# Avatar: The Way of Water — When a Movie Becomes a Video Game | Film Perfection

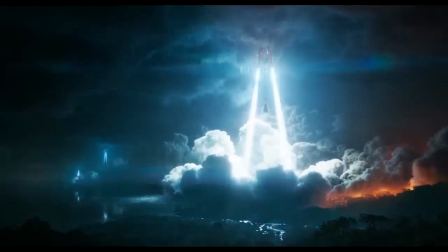4:01 Not only by literally doing so,
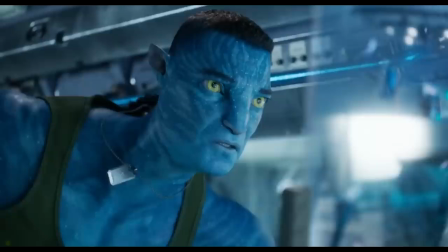4:03 but also by sending the soldier from the first movie in an avatar body to kill Jake Sully to crush the local resistance.
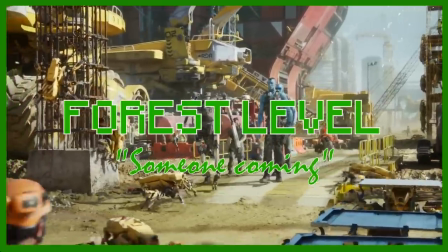4:11 That's the level problem that the content revolves around. We're raiding human supply trains to get weapons to fight back with,
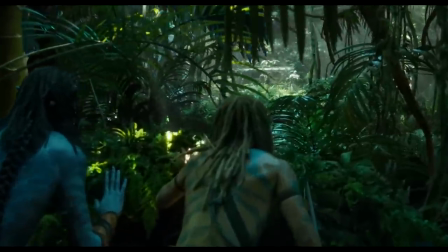4:18 we're traversing these dangerous forest areas we shouldn't be in, and we're saving the kids from the soldier forces.
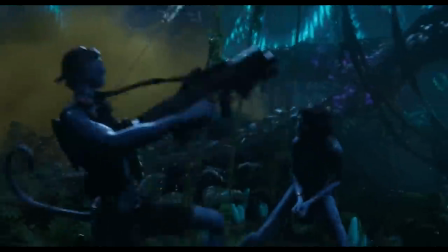4:24 It's all pretty cool.
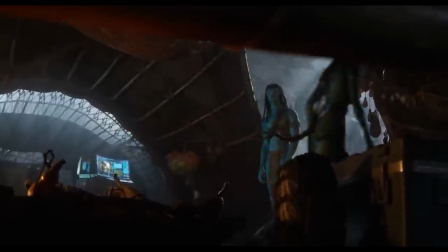4:30 And just before you have time to think that the forest actually isn't that cool anymore,
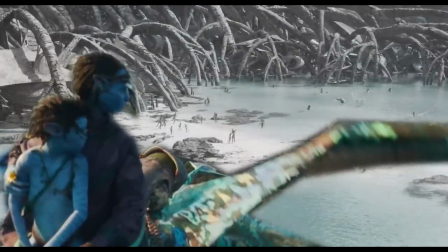4:35 we leave it behind and enter the water level where the heroes join this water tribe to live in hiding.
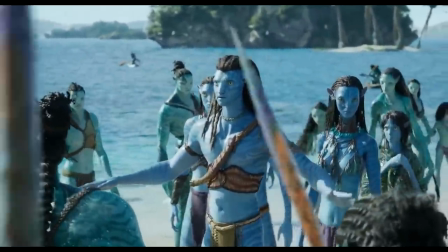4:41 This second setting now becomes what all the contents service is, and it's so inherently different from before,
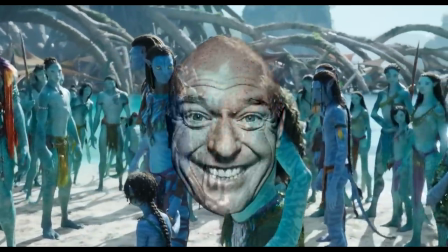4:47 visually as well as mechanically, that you're reeled back in. We get this whole new place to explore.
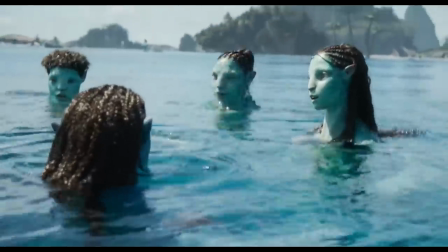4:53 We learn about and tour the ocean, meet and interact with new people, discover and interact with new animals.
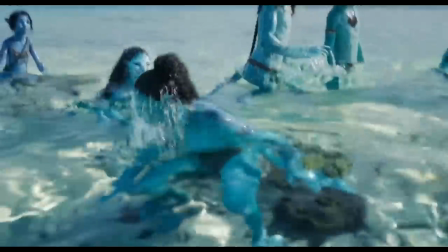5:02 Everything is so fresh that even though you've been watching this movie already for 50 minutes, your energy is almost the same as when you first sat down.
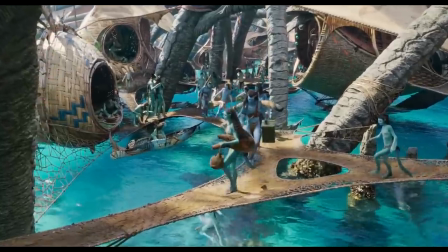5:11 It's the novelty that recharges you. It's like arriving in a resort in a new country to start today even though the day actually started long ago.
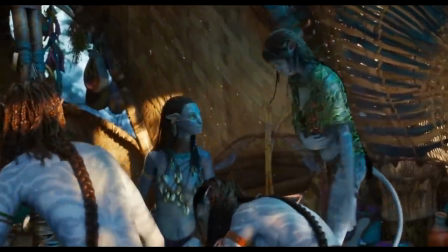5:20 And again, all that exploration is born from an underlying issue that the section is about overcoming.
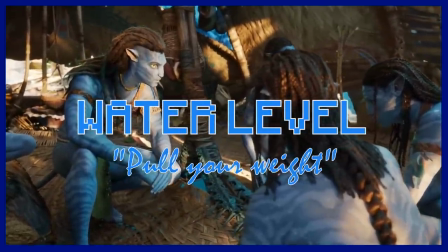5:25 We must pull our weight to earn our keep. That's what everything that happens is in service of.
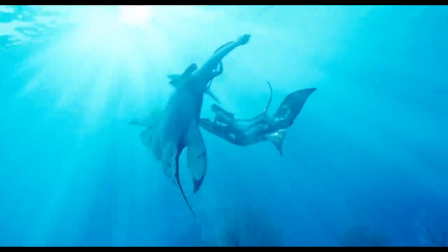5:30 We need to learn to swim to survive. We need to learn to bond with the animals to function and we need to make friends with the locals to have a place.
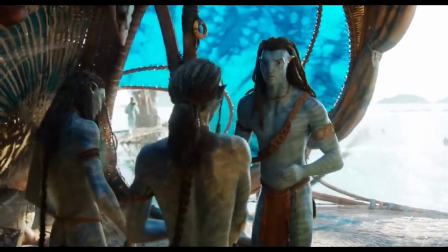5:42 This necessity to explore the new setting and its mechanics ensures that it's not just an empty visually appealing sandbox.
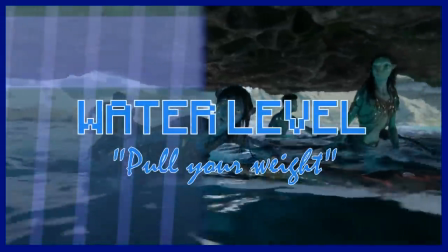5:49 There's a fundamental point to it that gives us a sense of progression as we progress toward the completion of that point and thus this section.
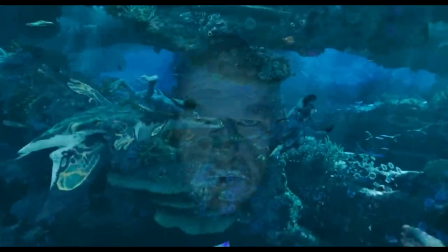5:58 Then, once again, just when you start to think that you're over the water life and that it's not actually that exciting, we move to the next level, which is the hunting level.
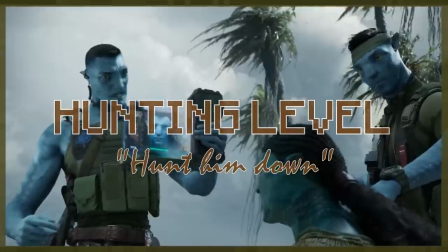6:07 Now, the issue on the villain side is that they know that Jake Zouli is on the islands, but they can't find him.
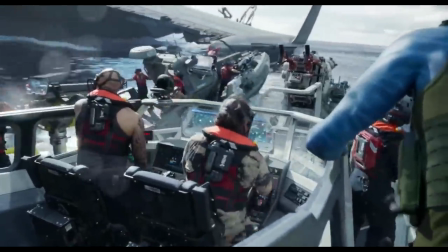6:13 And so, to deal with that issue, we delve into a whole new set of mechanics, hunting and combat mechanics.
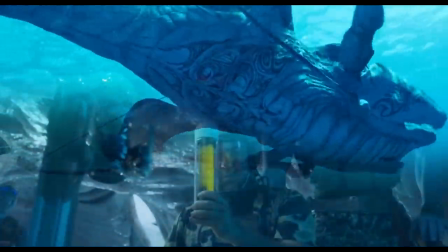6:20 We explore the process of how humans hunt and kill whales, and what for. We get introduced to all this marine technology they use in doing so.
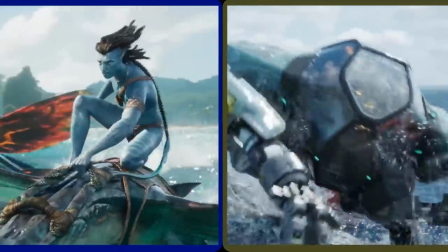6:28 It's the same water world, yeah, but the gameplay, so to speak,
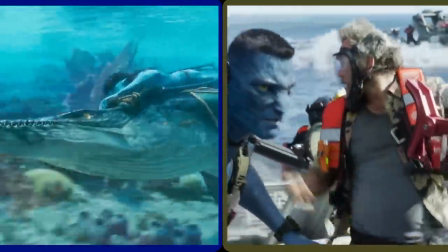6:32 is so different that it's like a whole new thing, and it eventually brings the heroes in to join the hunt.
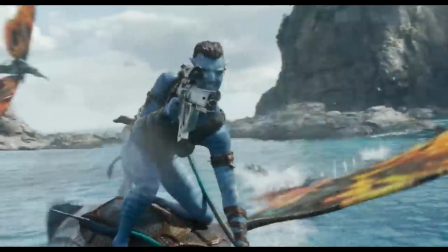6:41 At which point, the one-way marine combat gameplay becomes two-way marine combat gameplay.
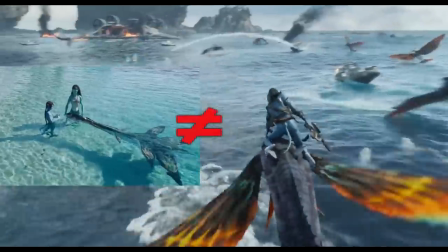6:47 All this water stuff is so different from the earlier water stuff that you see it as this fresh
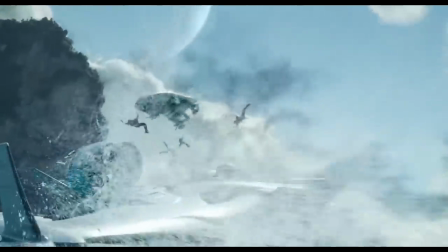6:51 thing and are thus excited to watch it play out as if you just started watching.
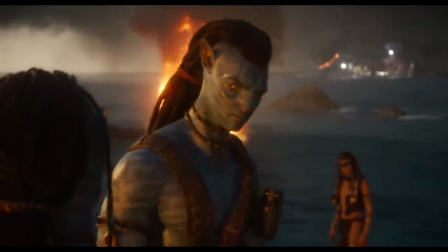7:00 Then, once the big marine combat has gone on long enough,
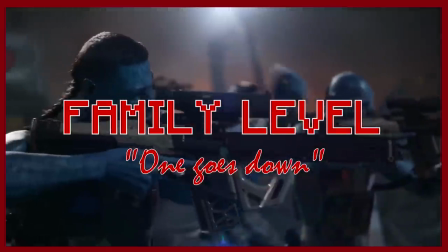7:03 we move on to the final family level in which Jaxxulie has to take the villain head-on to finish things once and for all.
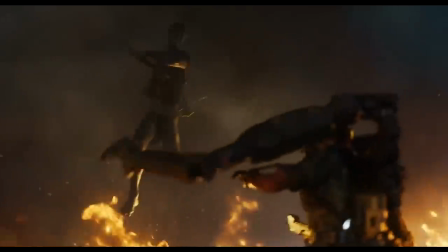7:10 It's almost like a more intimate boss level.
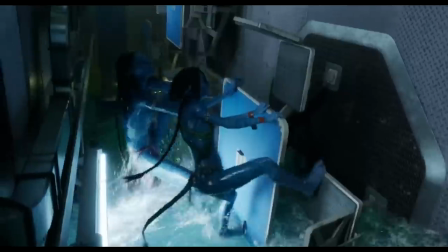7:12 We fight in claustrophobic interiors of steel and metal with just a few main people in a race against time as the ship sinks.
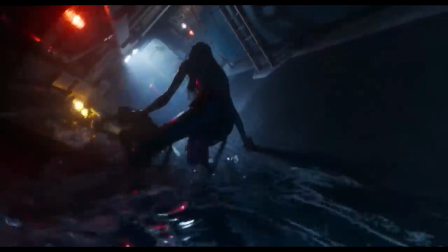7:20 It's still the water world, yes,
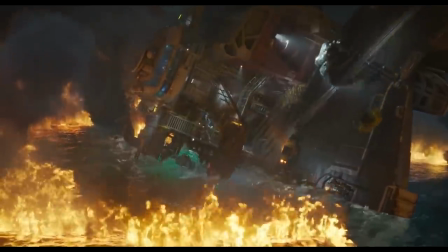7:22 but the visual setting and gameplay is so unlike the prior sections that it's like a whole refreshingly new thing.
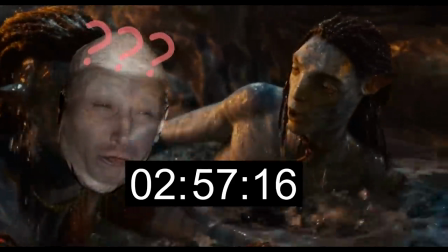7:29 And then oh, would you look at that, it's been 3 hours. Only it doesn't feel like it's been 3 hours because it's actually been 4 sections of 45 minutes.
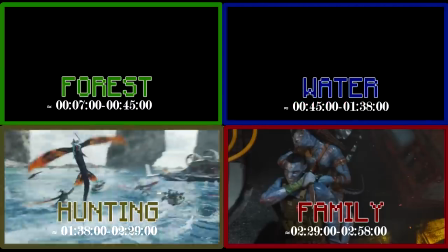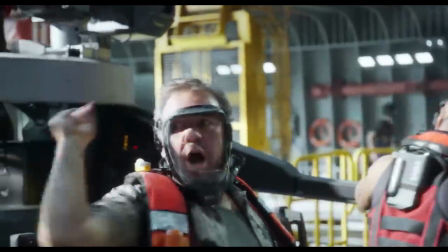7:46 I hope you get what I'm getting at, but the point is that this level mentality keeps recharging the viewer to allow them to keep going.
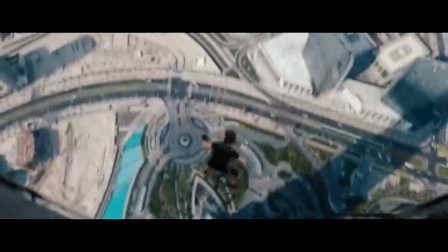7:52 Like how in Ghost Protocol, even though the Dubai section is yet another heist,
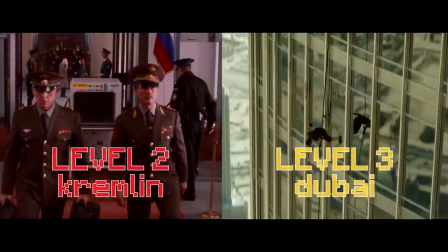7:56 it's so unlike the previous one in terms of visuals and mechanics and logistics that it's freshly exciting.
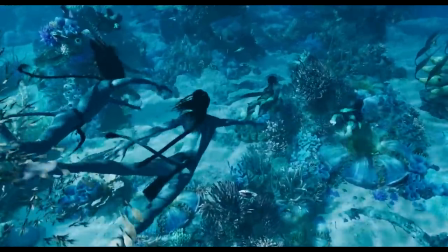8:02 So whether you have a world to showcase or time to combat, ask yourself,
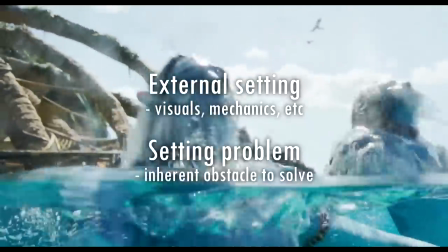8:07 what is the next new external setting and what is the problem through which it's explored?
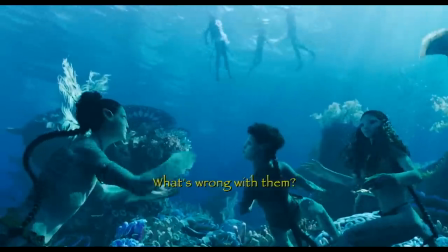8:12 Answer that question well and frequently enough, and you can keep resetting the audience's internal clock to keep them refreshed and on board.
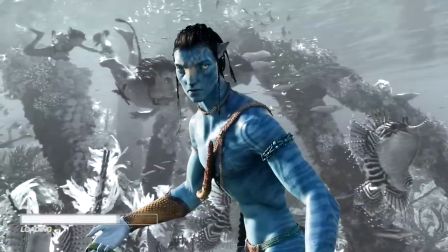8:20 If I still need to be more clear, think of it in a literal video game sense, in that the player goes to the next level to be presented with new surroundings and skills,
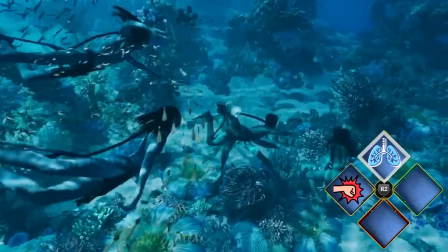8:29 and they then need to practice and utilize those skills to navigate the surroundings to get to the level after that.
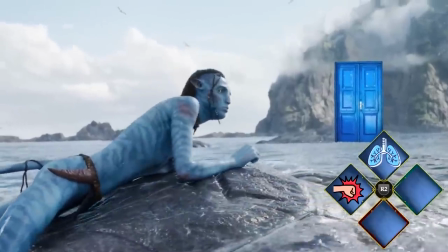8:34 Like, oh, you need to go through this ocean door, but you must first learn to speak fish.
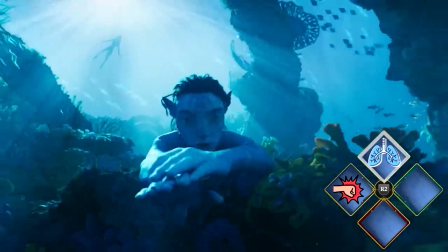8:40 I have no idea what you just said.
And so then in this level, that's the issue you're solving.
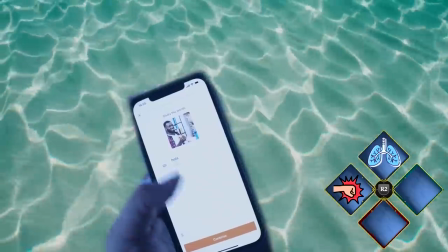8:45 You navigate and search the surroundings to find a phone. You use the phone to do fun 10-minute interactive fish speaking lessons every day.
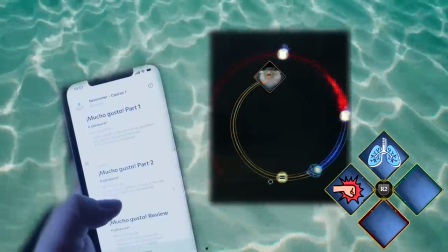8:53 And then through those lessons, you learn to have a fish conversation in just three weeks. There you go.
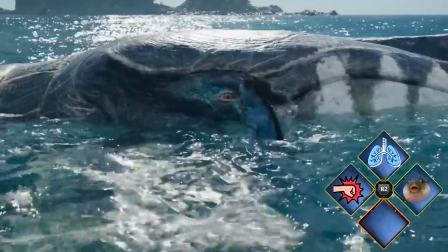8:58 Level complete. On to the next one.
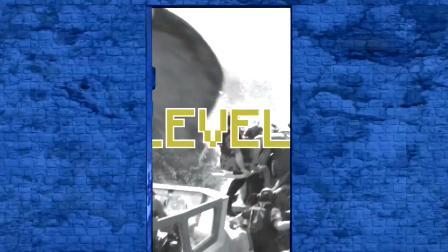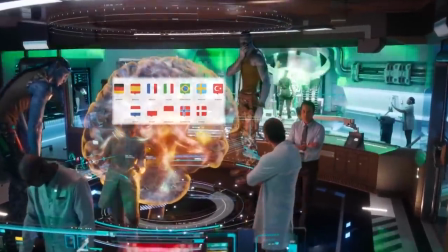9:06 Oh, and by the way, if you in this way want to learn a language that isn't fish with 10 minutes of work each day, you can do it with Babbel.
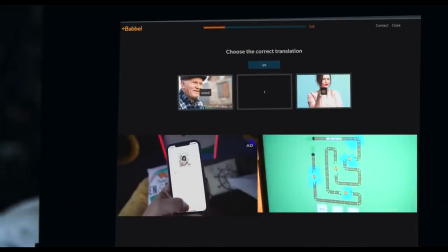9:14 It's a super efficient and easy to use language app that fits your day life and teaches you through a variety of non-boring hands-on methods,
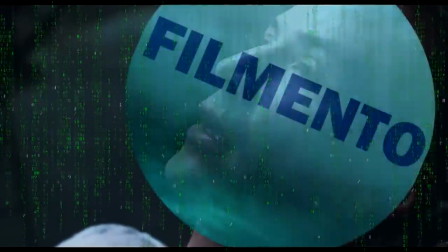9:22 which are designed by real language teachers to get you talking in three weeks. Tal como lo he hecho con mi canal en español.
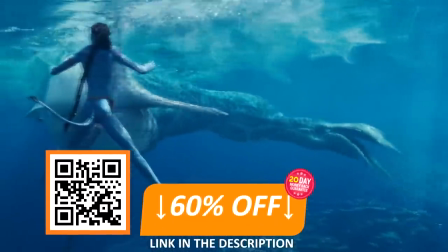9:30 Disponsoring a 60% Filmento discount with the link below, or by scanning the QR code on screen.
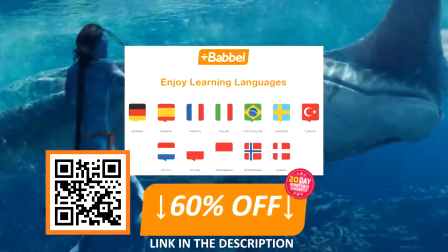9:35 So, what's the new language level you want to get to? Check it out.
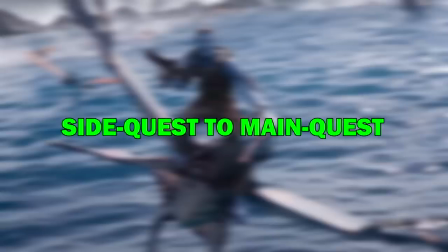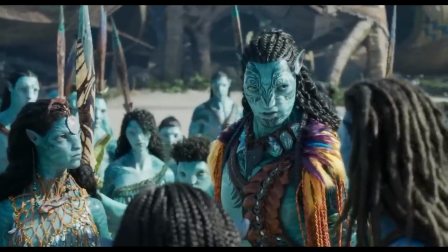9:45 Secondly, the way this movie uses level design to keep you entertained,
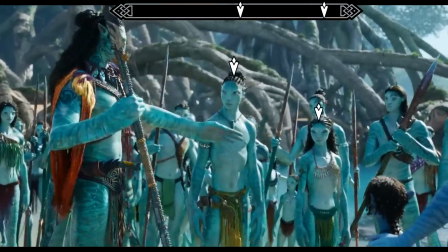9:48 even in slower plot moments, is by populating the sections with side quests to mine activity from.
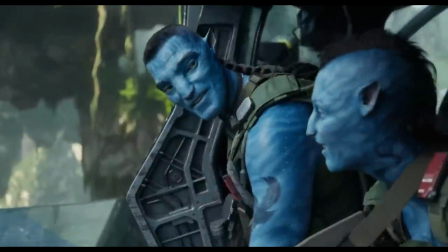9:54 For the most part, the forest level is all plot. The villains are coming for Jake Sully's life, and so he has to rescue his family from harm.
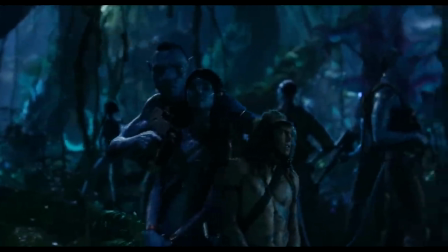10:01 There's enough main narrative content to keep creating situations and activity, and thus, entertainment.
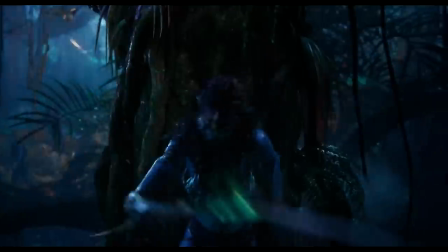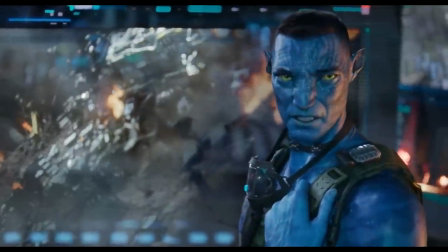10:17 But the issue is that you can't really rely on the main plot for 3 hours. The audience won't be entertained by 3 hours of the villains chasing the hero.
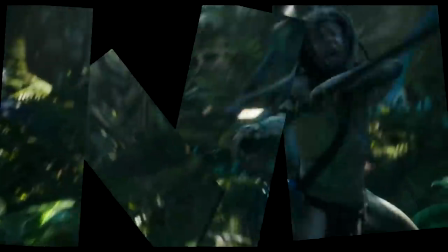10:27 For that to work, the narrative would have to be so complex and full of turns and reversals that in most writing hands,
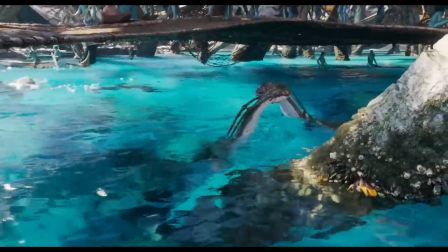10:34 it would most likely become convoluted. And accordingly, once we then get to the water level, the plot kind of fades off to the background.
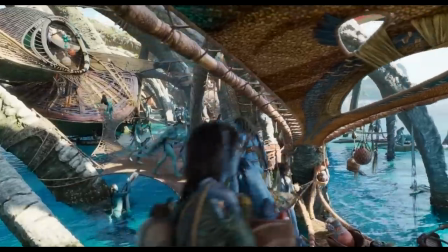10:41 The villains aren't really chasing the heroes, and the heroes aren't actively running or fighting.
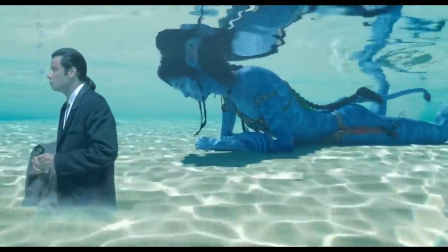10:47 Which is a problem, since, well, where does the entertainment come from then?
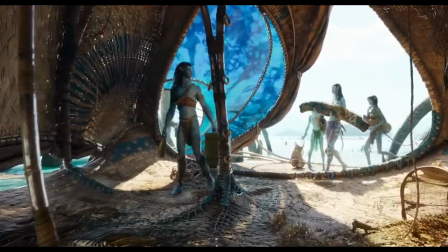10:51 How do we get situations and activity and things happening when the plot isn't there to create it?
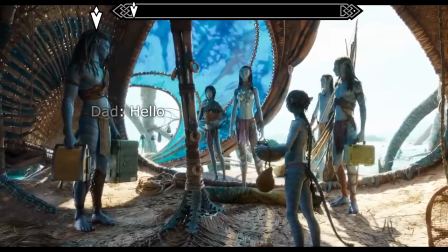10:56 That's right, with side quests.
Hello. Best behavior. I mean it.
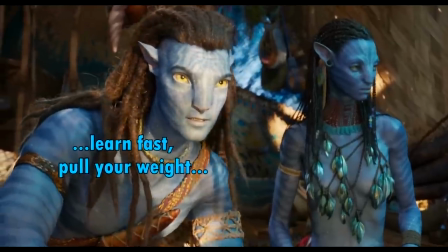11:03 Learn fast. Pull your weight. Don't cause trouble. Got it?
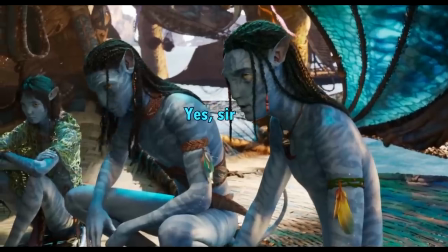11:08 Yes, sir.
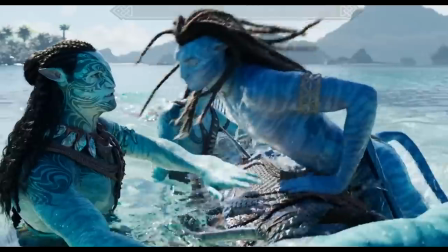11:09 Yeah, so as I mentioned before, the water level becomes all about the heroes acquiring necessary skills to earn their keep and making friends to earn their place.
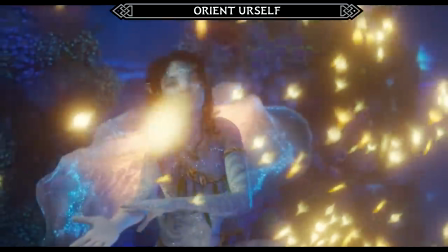11:18 We learn to swim and to breathe, we get to know the new surroundings, we try to make peace with other kids,
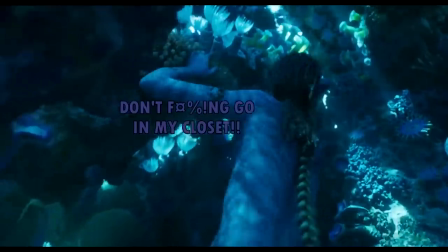11:24 which then leads us to confront a shark and then to develop a bond with a whale.
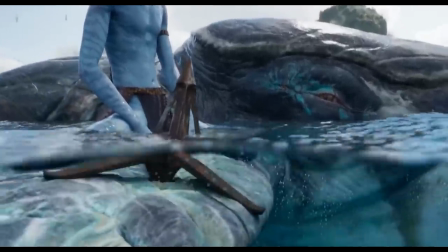11:31 Even though the main plot is frozen, the setting itself offers these sub-level activities to do in the meantime,
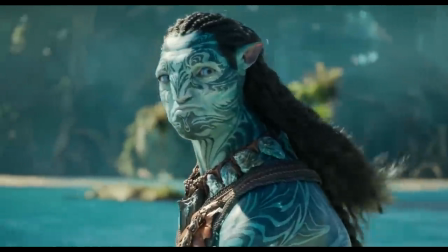11:38 which is vital because it's really tough to keep the audience entertained with passive characters that sit around doing nothing.
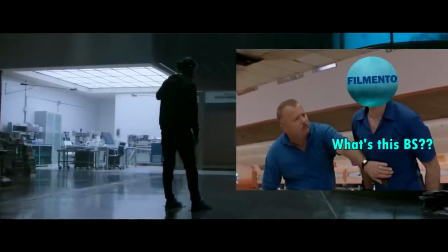11:48 Not that it's not possible,
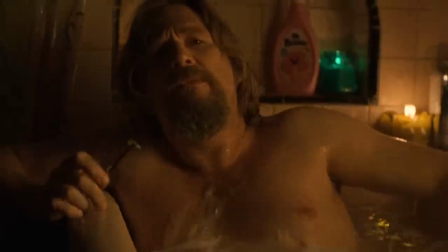11:55 but realistically, the writers who can make that work possess character skills that are miles beyond 99.9% of other writers.